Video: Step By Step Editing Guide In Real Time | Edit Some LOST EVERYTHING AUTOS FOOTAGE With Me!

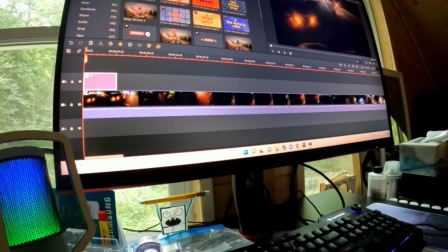And then what I have been doing is I go over here to favorites in the elements tab,
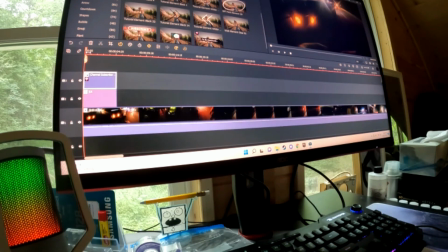and we've got this little subscribe like notification here.
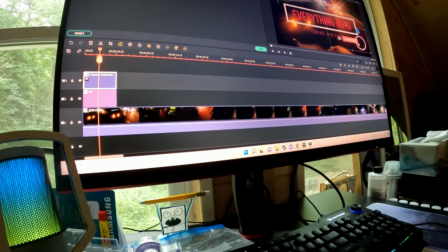So what I'll do is I will grab that, shrink it down, and I'll just move it right about there.
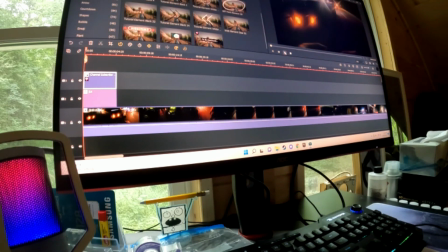So what that would look like is your typical intro as of lately look like this. Sometimes I'll also go through and I will
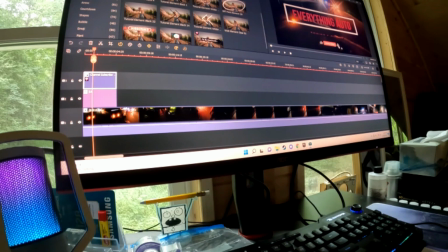put a little sound effect right before the mouse button clicks on the bell and the subscribe, so that there's a little sound notification there too.
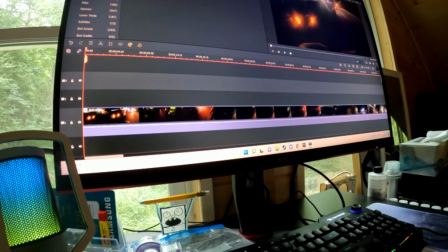But since that's not the beginning of the video, I'm going to go ahead and delete that, and instead I'm just going to tack a little title here, make room for the transition that will exist between this clip and the last one.
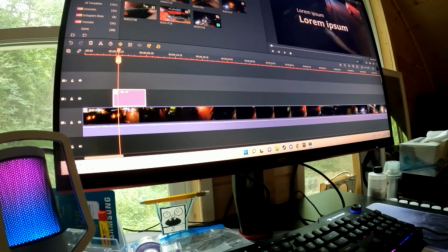And what I'm going to do is I'm going to put the date and of the recorded clip here. Alright, so date is going to be June 25th. And let's see here.
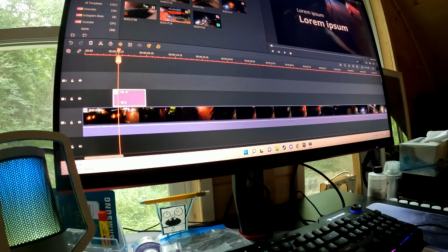June 25th was a Saturday. So I'm going to
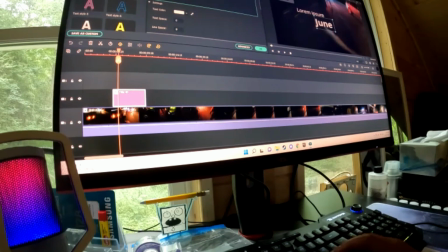date this clip right here, and this is really old, guys. I apologize.
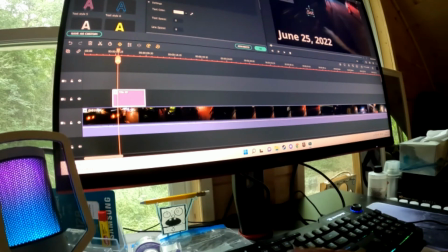Things kind of got lost in translation there a little bit when I went on my honeymoon. And this was under some stuff before I left on my honeymoon, so I'm just going to put that right there. And I think they're on the spur.
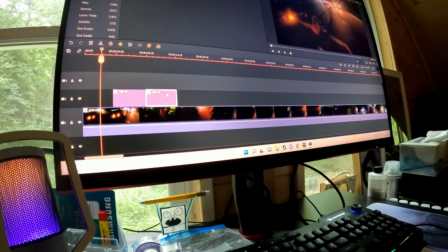So what I usually do is I just tack another title card right after, and I'll put the location of the where the video clip was recorded.
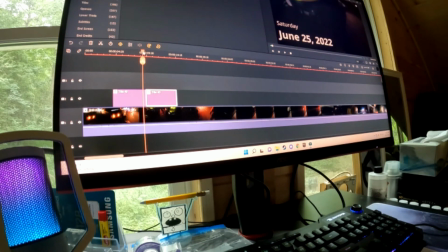I'm gonna go back and watch one more time just to be sure, but I'm pretty sure this is 321 that connects Pigeon Forge to Gatlinburg.
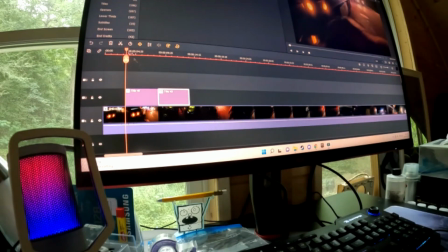So that's what I've done so far. Okay, also what I like to do is I like to put the card,
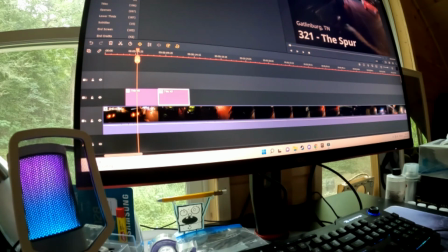the location card where the footage was recorded, right as he says where they are. So I kind of just mark right where he's about to say where the location is, and I put the title card there.
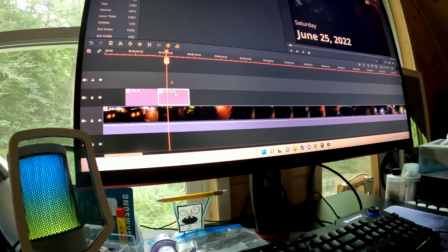So I just flip-flopped the date in the title card. So I put the date after the location because right here he mentions the location. So right there.
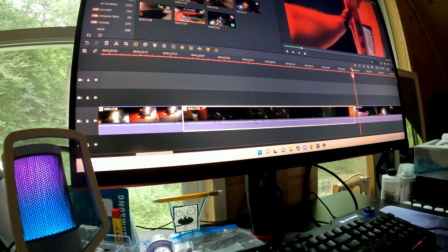Okay, so I've just watched this section of clip right here where his vest is covering the camera and you can't really tell what's going on.
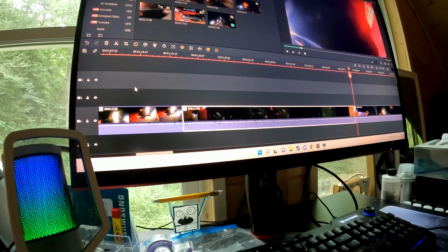And there's nothing important being said. Just a bunch of cars going by on the highway.
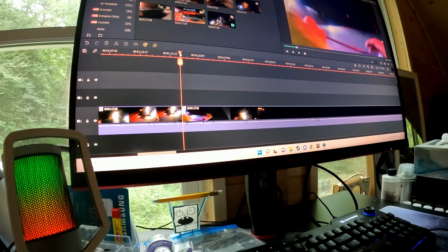So I'm going to go ahead and delete that. And now this looks like this.
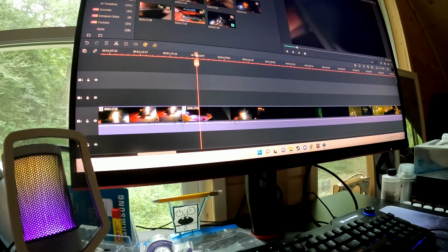And as you can see, once again, he kind of gets under the car, so can't really tell what's being done there.
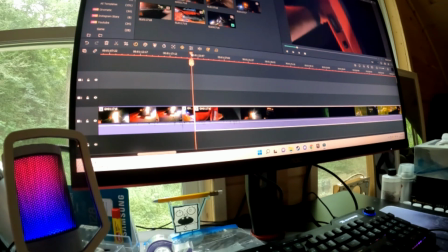Let me make another cut.
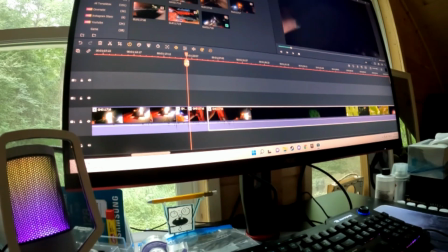Okay, so this little small clip right here is where the camera is being blocked by the bumper of the car, so I'm just going to cut that out right there.
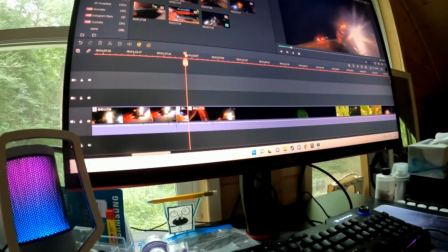Nothing important is being said, it's just you can't really see anything. So now that looks like this.
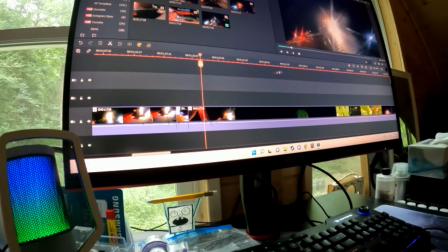So smooth transition into where you can actually see what's going on in the frame. Okay, I made another cut here because,
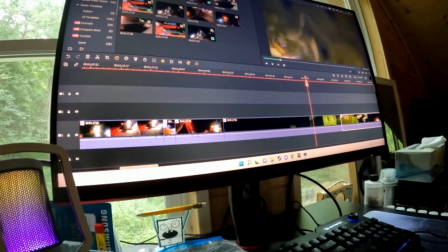once again, vest is covering, nothing important is being said, he's rustling around for tools,
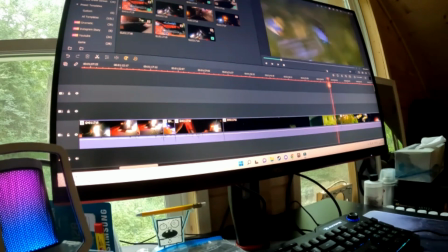and it's just black for a good portion of that clip right there. And I cut right here right before something is being said, so they're talking right here,
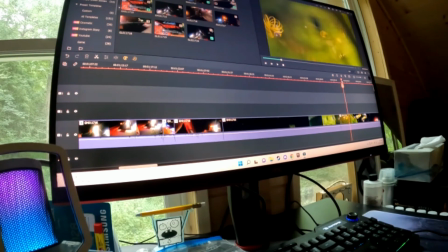so even though the vest is kind of covering, I'm just going to leave it in so you can hear what's being said.
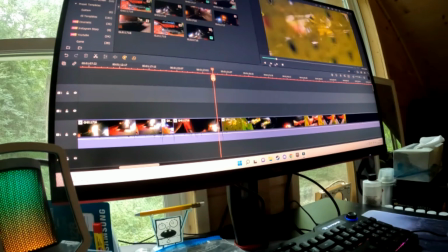So now it's going to look like this.
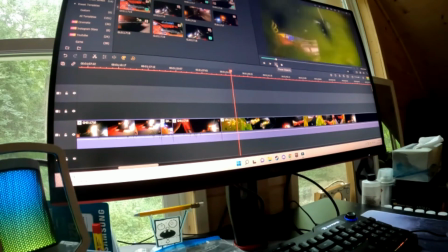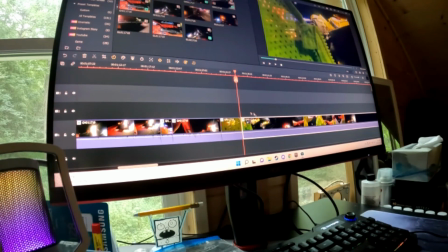So something's being said right here in this little clip.
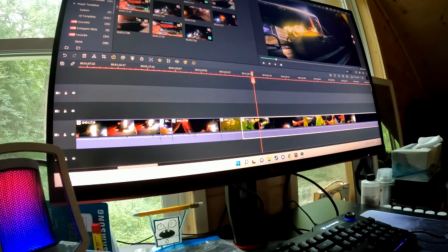So he finds what he's looking for.